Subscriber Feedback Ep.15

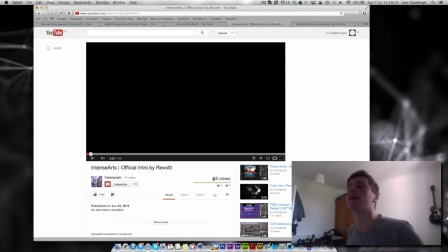[8:06]
if you want to listen to any of these with sound the link will be in the description below to their channel and video so check them out give them a subscribe if you like their work and yeah check that video out tell them well done whatever so this
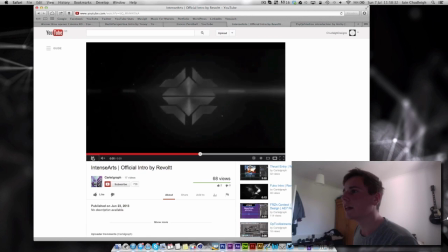[8:24]
pretty crazy I'm glad when it did come out it did kind of wobble in a tiny bit it didn't just kind of stick it's quite nice and I like the shake as well.
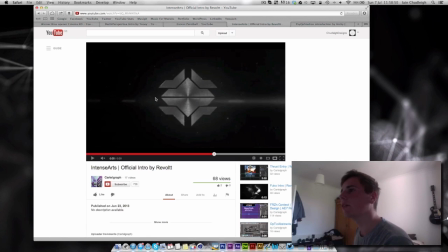[8:42]
Again, a bit more bevel slash highlight on the outside would have made it look a bit more 3D. Maybe not straight on as well. It's always nice to have it at a slight angle. That way you can see how far it's extruded out.
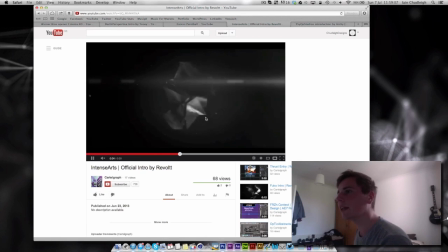[8:58]
Nice texturing. The only problem is it's clear that there's one texture over the whole thing rather than separate one on each because the radial part of the metal starts in the very center and goes out which makes it look slightly less realistic
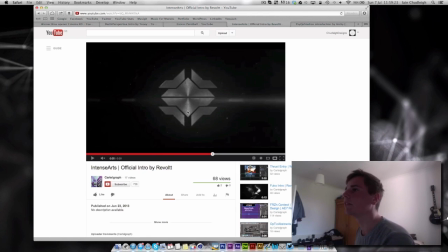[9:15]
so if you just apply the material to each one individually it should work a bit better so yeah nice motion blur and again it's quite washed out you don't really have the contrast or you don't have a nice white
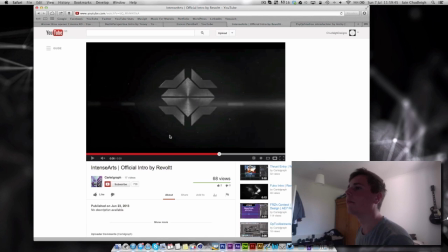[9:36]
area here so even though it works a bit here it's only really because of the flare that you can kind of make it out a little bit so yeah it's quite nice maybe there should have been some text explaining who it was
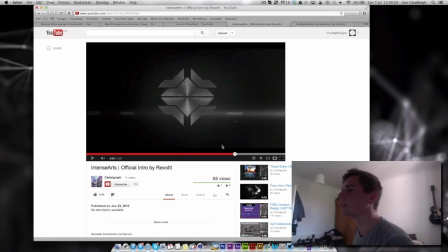[9:55]
because I wouldn't know unless I kind of read the her description down there um and then maybe something rather than fading out i know i do that a lot but um i don't know just kind of play
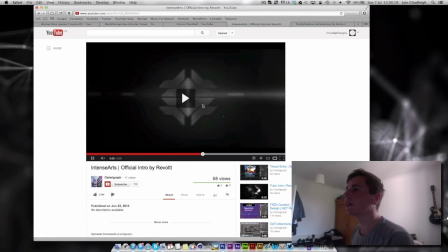[10:11]
around but i like the twist um it works quite nicely i just kind of work on a bit more dramatic lighting
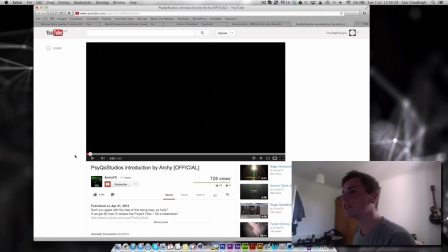[10:20]
and finally we have psycho studios introduction and
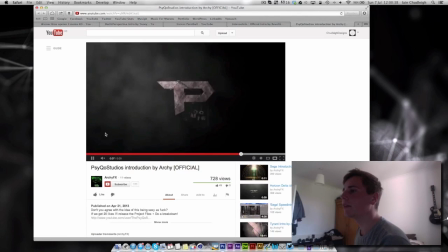[10:30]
i think i did see this um when it first came out maybe
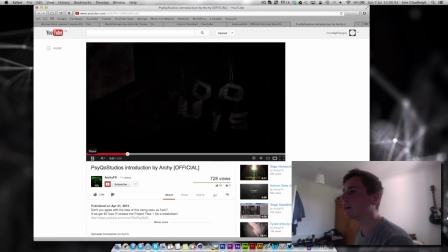[10:35]
um don't know if it's been submitted before but i'm pretty sure i haven't reviewed it so i really like um the kind of letters hanging on chains um they might be swaying slightly i'm not too sure.
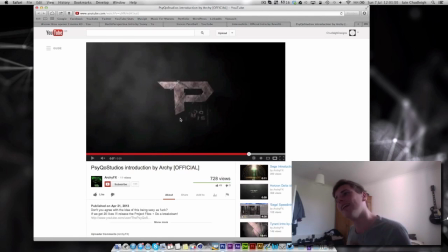[10:50]
The issue is you can't really read it when it's here. It vaguely makes sense, but it kind of looks like T-D-O-S-U-I-S. It's quite hard to read.